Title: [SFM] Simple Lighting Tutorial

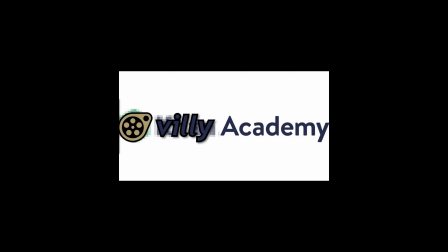0s
In this tutorial, I will teach you how to do lightings in Source Filmmaker in a relatively easy and short way.
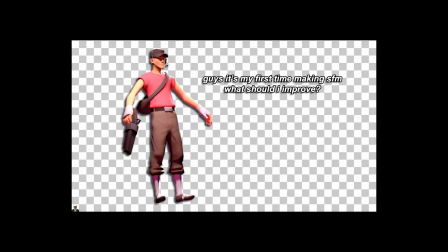8s
After this tutorial, you should be able to use this as a template for any poster you want to make.
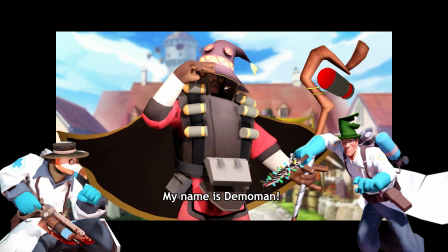14s
Here are some posters I previously made. My style is to look clean and sharp.
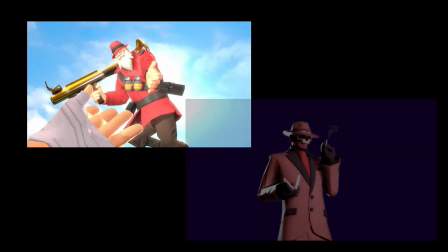21s
The quality may not be as high as some official artworks or concept arts, but it is good enough to put one on your profile or gain thousands of upvotes on Reddit.
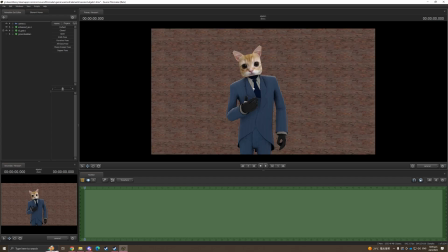34s
I'm gonna use this as an example to show how I normally do lightings. And maybe first, you need to open up your console and do matte thon 0.
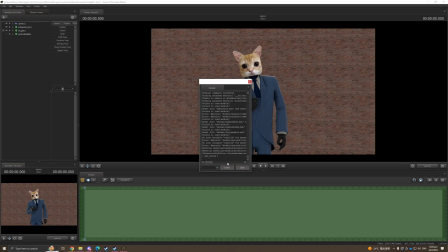50s
It's basically the same command you're gonna use in TF2 if you are familiar with config and stuff. It basically makes your model look much cleaner and a bit more cartoon.
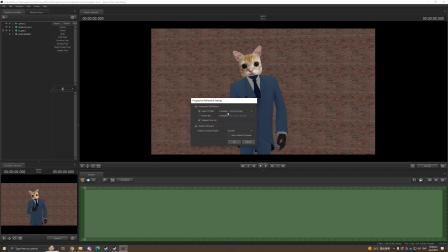65s
This is the render setting that I use, but it's not that important, so I'm not gonna cover that.
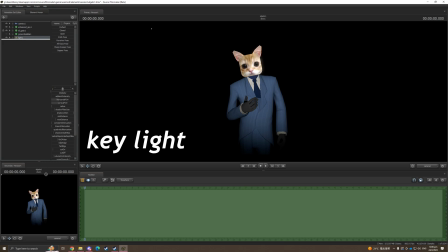72s
The first light we're gonna add is the key light. I'm gonna take it to the secondary viewport for easy movements.
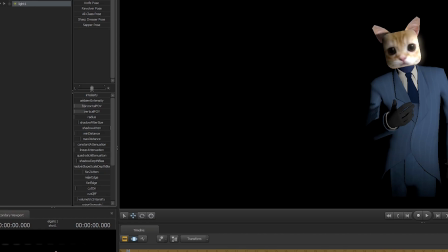79s
You can use that as a tips. We will change the radius, the shadow filter size, and the shadow add-in to this level,
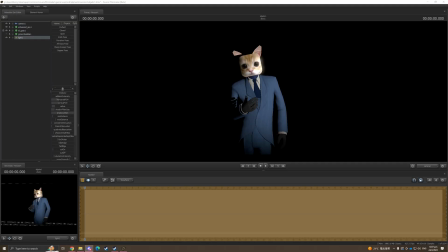88s
and do this for every single light that you are going to add for your posters.
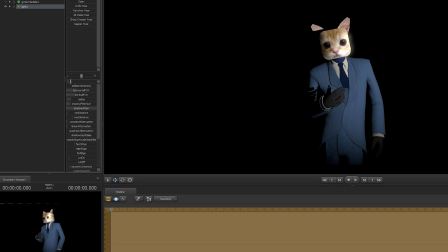94s
And then change your light intensity level to a value between
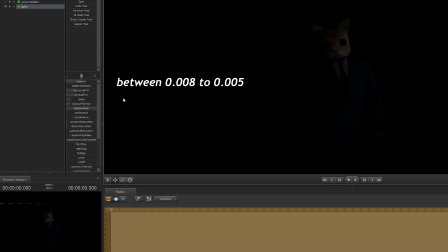101s
0.008 and 0.005.
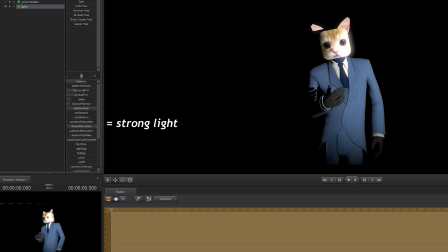106s
We're gonna use the constant or the linear iteration to make it look stronger.
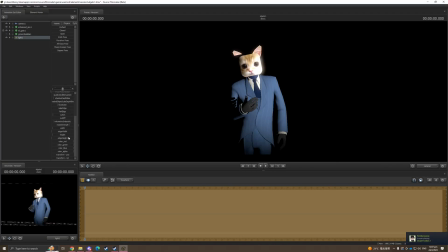114s
Finally, change the color of your light. I would suggest to do a yellow or an orange light by decreasing the green and the blue light.
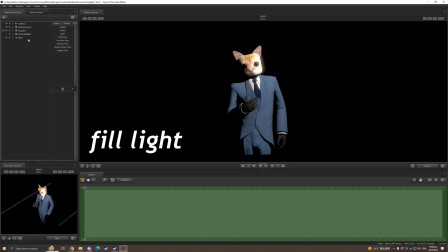132s
Add a second light by copy and paste the first light. This is gonna be the fill light. Change the intensity to very low. I would suggest going below 0.04 and disable the shadow of the fill light.
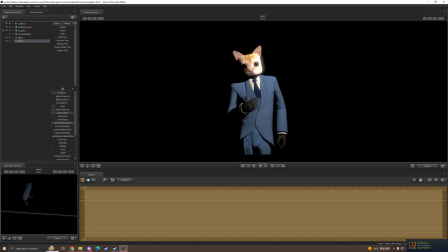150s
Since I put my key light on the right, I'm gonna put the fill light on the left. Also, you may need to move your lights to shoot from below because key light is shooting from above. To make your fill light less noticeable, we are gonna change the color even further.
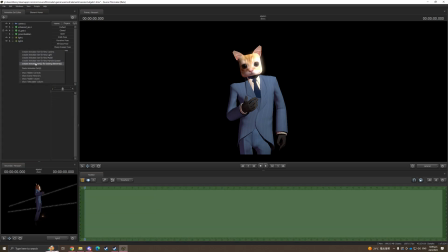170s
You can be creative on this one. The next light that we're gonna add is the rim light.
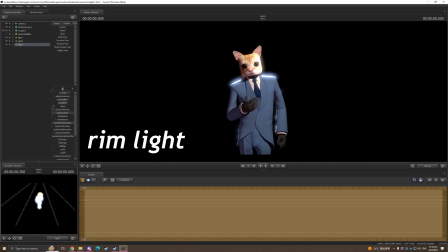176s
It is a light that you shine from the behind of the model, and the intensity is very high. You just need to use the same lights that you use for the key light and then change the intensity to somewhere very high.
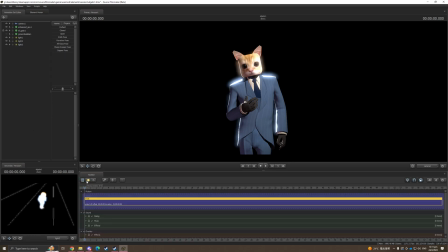193s
You can modify that yourself and you can test different kind of levels to see which one you like.
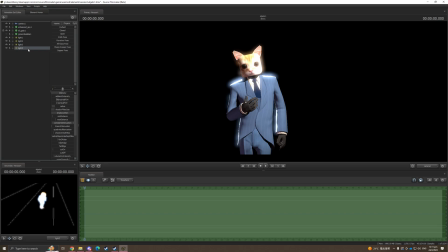200s
We are gonna add the fourth light, which I described to be the top light because you're gonna use that to shine from above.
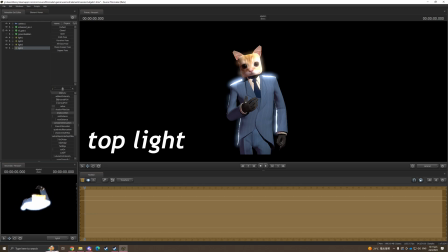208s
The light setting is very similar to a key light, but you have to adjust the color a bit and then change the intensity to a bit lower.
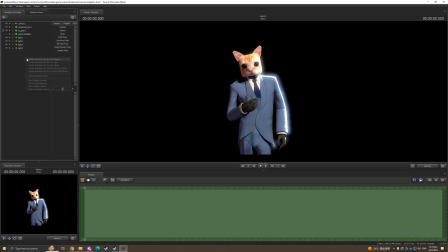225s
Copy and paste the fill light. This is gonna be the bottom light.
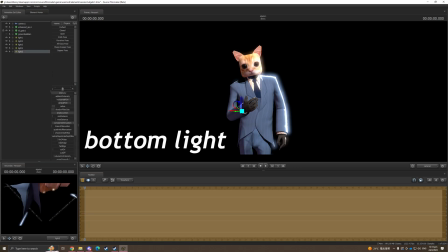230s
It acts like a fill light, but it should be much weaker. Put the light right below your model. Make the color of the light much more saturated.